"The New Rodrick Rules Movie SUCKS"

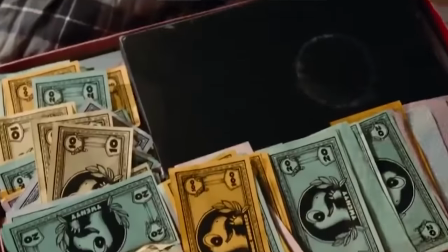While Roderick needs to make sure he appears to be on good terms with Greg to get mom bucks which he can trade in for real money, they're both in it for their own selfish gains,
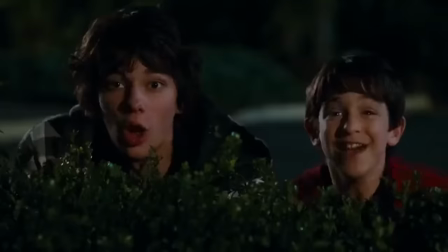but soon realize that they like spending time with each other and genuinely have fun, coming through for each other in the end with the talent show. In the Disney Plus version, all these beats are here. Well, except for Holly Hills, she isn't even as much as mentioned.
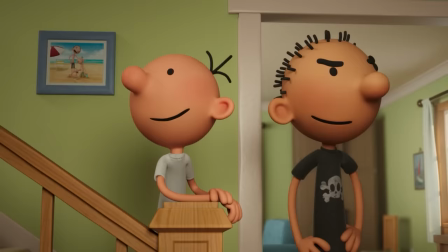But I think it feels in a similar way to the previous one, where it's much more focused on just ripping from the books, rather than taking those elements and turning them into something more suited for a film.
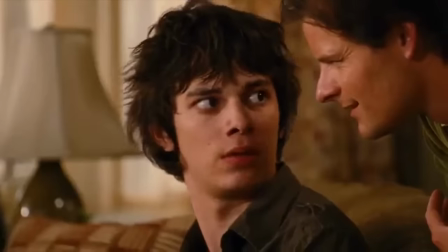Something clever about the live-action version is that it's not really just a Roderick Rules movie, instead also adapting elements from The Last Straw, the third book.
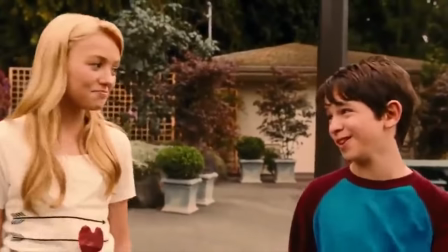This is why Holly isn't in the animated version. She was mostly featured in the next book, but the filmmakers were smart enough to pick and choose whatever elements they wanted, and combine them to make a better story.
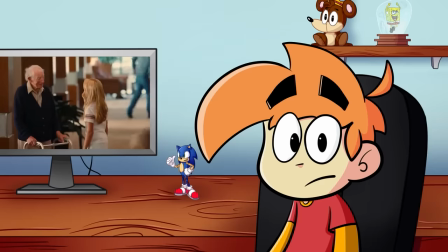This scene where Greg is running through the retirement home in his underwear, as a nine-year-old, watching that was the most intense movie-going experience I ever had.
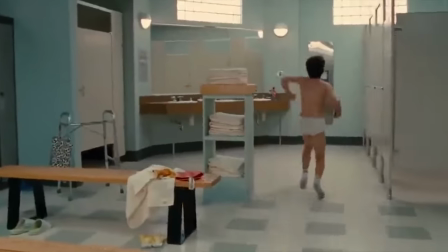Because you know that the risk here is of Holly seeing Greg like this and ruining all his chances with her.
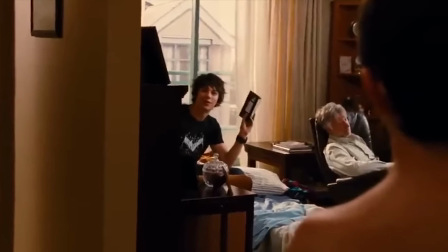Made it even worse because Roderick has the whole thing on video, at the part in the movie where he's most pissed off at Greg.
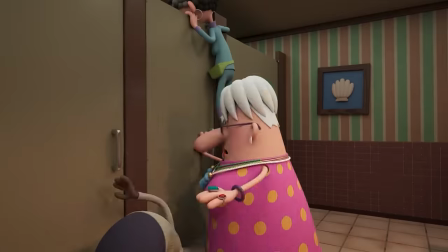But in the new one? He doesn't even lose his shirt and there's no real stakes because Holly isn't here to potentially see him, and Roderick doesn't get the video.
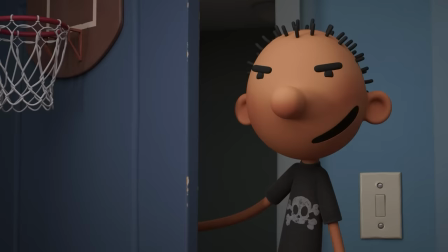Instead, I'm pretty sure it follows the book, where he just later reads it in his diary.
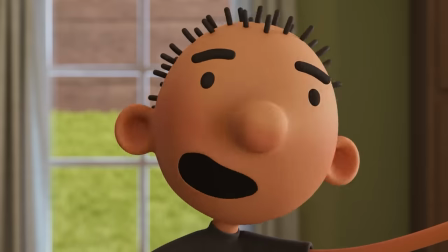They're not even sent to their retirement home as a punishment for the party, it's just because their parents are going away for their anniversary again.
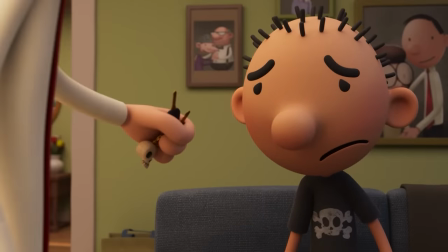Everything here is laser-focused on Roderick, but even that is wildly inconsistent throughout the movie, so much so that they couldn't even keep track of when they were and weren't getting along. Oh fuck you. First of all, the movie just jumps straight into things, assuming that you already know Greg and Roderick's dynamic. I mean, I do, but like, for a new viewer, none of this matters.
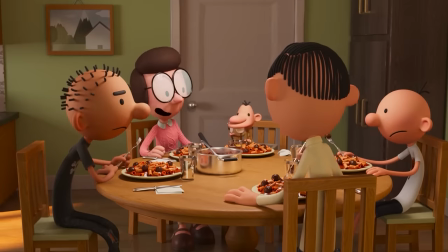In the previous CG movie, Roderick appears for like two minutes, I don't really know this guy in this universe.
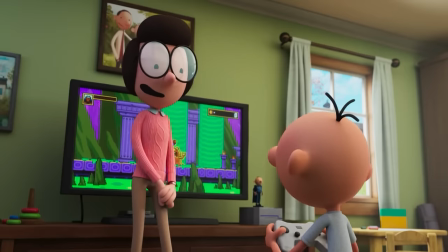Greg's mum in the first five minutes is like, this weekend is finally a chance for you two to bond, but we haven't seen them be at odds with each other at all, except for one five-second shot in the opening.
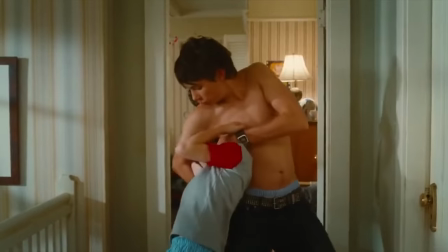Really? In the first movie, the parents going away happened a good bit into the thing, with just about every scene before that establishing how much Greg he hits Roderick for messing with him all the time,
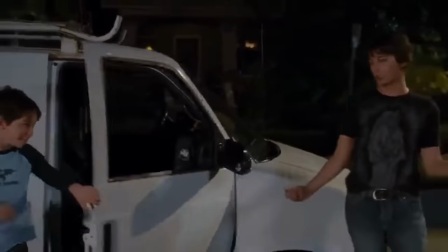publicly humiliating him twice at that point. So seeing them get along feels earned. We see them genuinely have fun together.
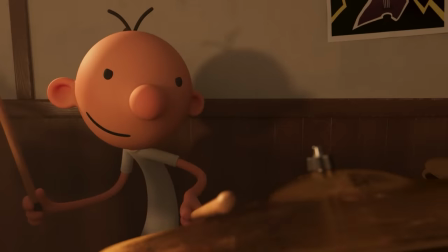The only real glimpse of that we see here is a single scene of Roderick teaching him how to play the drums, which is a really nice moment, I liked that a lot.
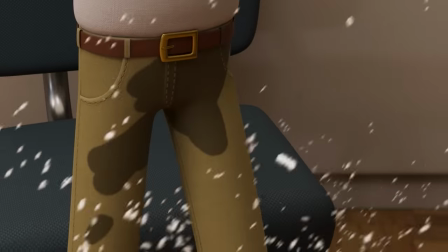But from this point they get sent off to their retirement home out of nowhere, and Roderick starts to fuck with him again, then proceeds to knowingly give him a bad science project to turn in. They keep flip-flopping on what their dynamic is. The final straw of I thought you were cool. Guess I was wrong. will not and could not beat the way more impactful, and quite frankly iconic, You're my brother.
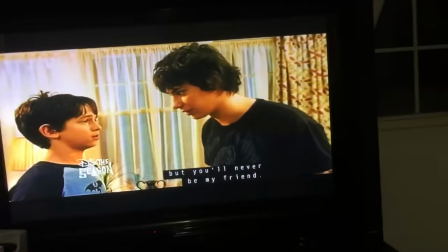She'll never be my friend.
I know we've been doing a lot of comparing, which may not seem fair to you, although I'd argue it's reasonable for me to expect the third adaptation to be the best of them all,
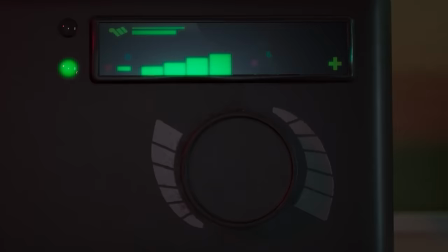but there are some positives here that I'd like to mention. Things that weren't done in the original movie that I feel like were good directions to go in.
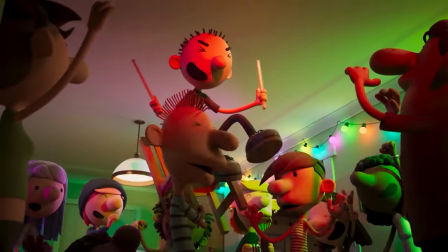And if the movie focused on this stuff more, it would have been much greater. And all of this has to do with Greg's grandfather.
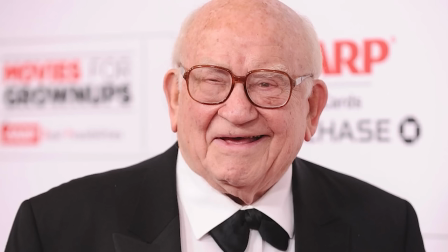R.I.P. Ed Eisner. I'm sorry this is one of the last things you were ever in. First of all, to get the minor one out of the way, I like that Greg is more of a prick here.
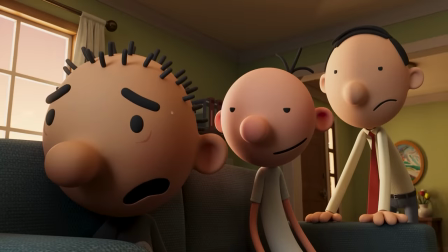In the live action Roderick rules he had lost a bit of his edge from the first film. But here, he's an asshole, I love it.
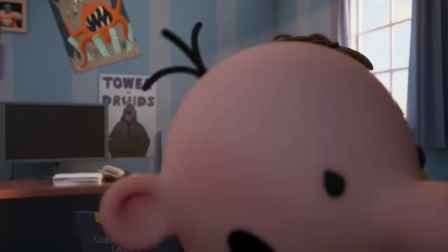Actively blackmailing Roderick and picking up on his bad traits.
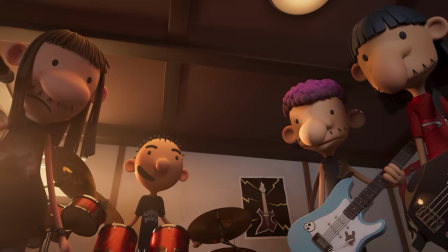Like when Roderick gives him this shitty school project, Greg goes and demands to get back his 100 mom and on top of that, an extra hundred,
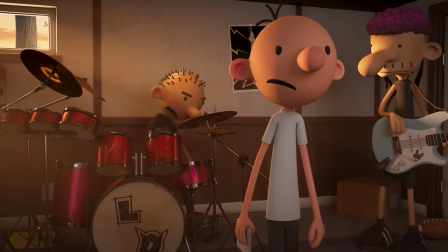saying if he doesn't get it, he's gonna show the party photos to their mom.
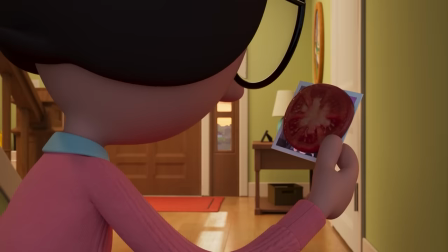It doesn't last long, but I loved that scene, especially how despite getting what he wanted, he accidentally ends up showing his mom the photos anyway, it's great like fucking power dynamic there.
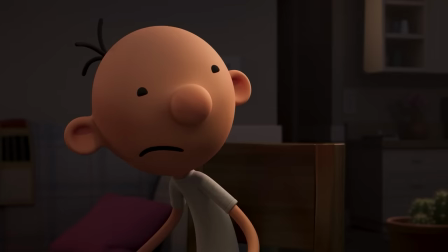But when they go to the retirement home, Greg's grandfather comments on Frank, his son and Greg's dad,
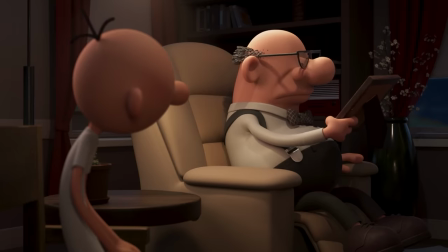and how he's deeply saddened that all his kids seem to hate each other, not even so much as speaking to one another, which expands upon a comment that Frank makes near the beginning of the film.
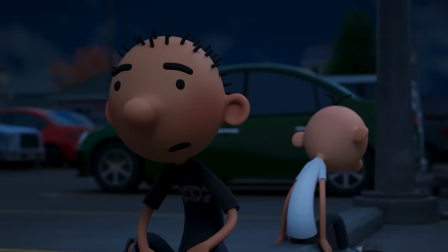That stuff was sad, and it leads to a heartwarming conversation between Greg and Roderick by the end, where Greg worries that they're going to end up the same way, and Roderick assuring him that they'll always stick together.
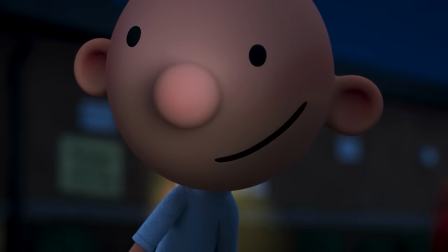That was nice, and a conclusion that seemed like it was coming from a much better movie. It's not built up well to that at all. Also, I don't know, but you know, you could have had a nice little ending where Greg invites his uncles over for dinner or something to reconnect and make his granddad happy, but no, he can stare aside till he dies,
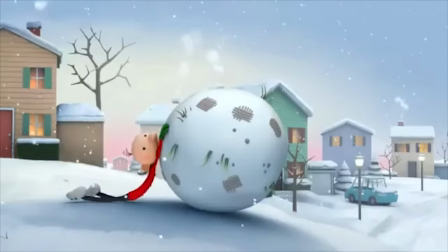I guess. Also, to comment on the animation, it still looks cheap. I'd like to once again point out how amazing the original announcement animation looks from years ago,
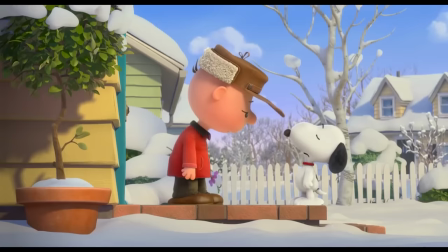and how the actual movies have not been able to replicate this at all, mainly because they're clearly going for something more akin to the Peanuts movie there, where it still looks like it's on a 2D perspective, but at some point in production I guess that was ditched in favor of looking like Jimmy Neutron.
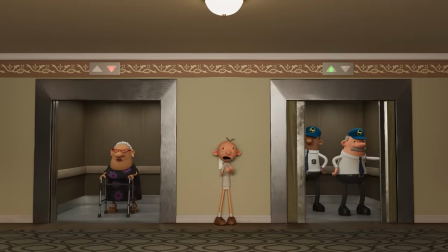It sucks because every now and then, like in Greg's run-in with the security guards,
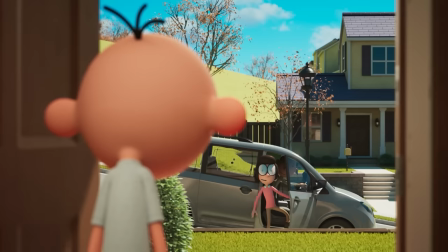they shoot from that flat point of view and it looks solid, but for 95% of the film it just looks so gross and barren,
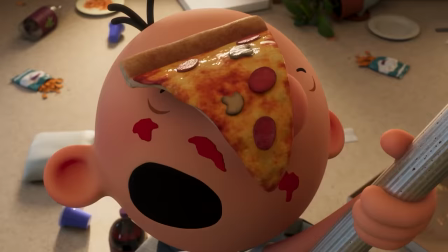with everything having this dull grass sheeting. There are also where too many moments where they switch the mobs of the characters from one side of their head to the other,
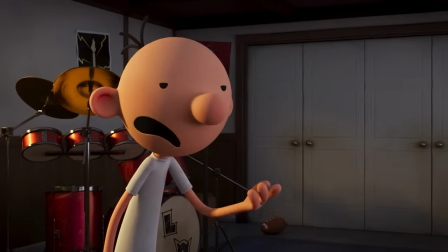but there's no easing or transition so it just looks like a Sonic game where it's jarringly shifting depending on where you put the camera. But I spoke about the animation in the last movie's video, and really it's the exact same, just looks kinda cheap. Disappointed but not surprised.
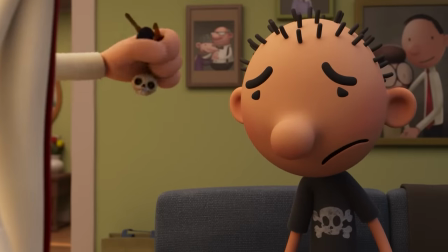That's how I feel about this new Roderick Rules.
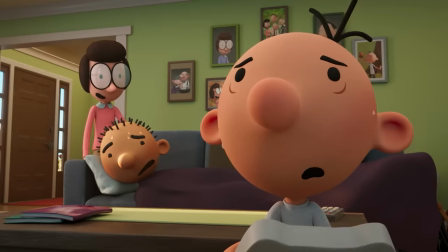All these movies are doing is making me get closer and closer and wanting to drop like an hour-long video, dissecting what made those first three films so good because by god does 10 minutes not cut it. I would say I'm holding I'd hope, but I don't count on it. It seems like these films are much more interested in directly adapting the books into animation without considering what makes them good. That being a three-act structure. And if that's what they want to do then fine, but like, it's not going to stop people from thinking the originals are better then. Let's just hope we can wait a while before the next release. Oh fuck off again!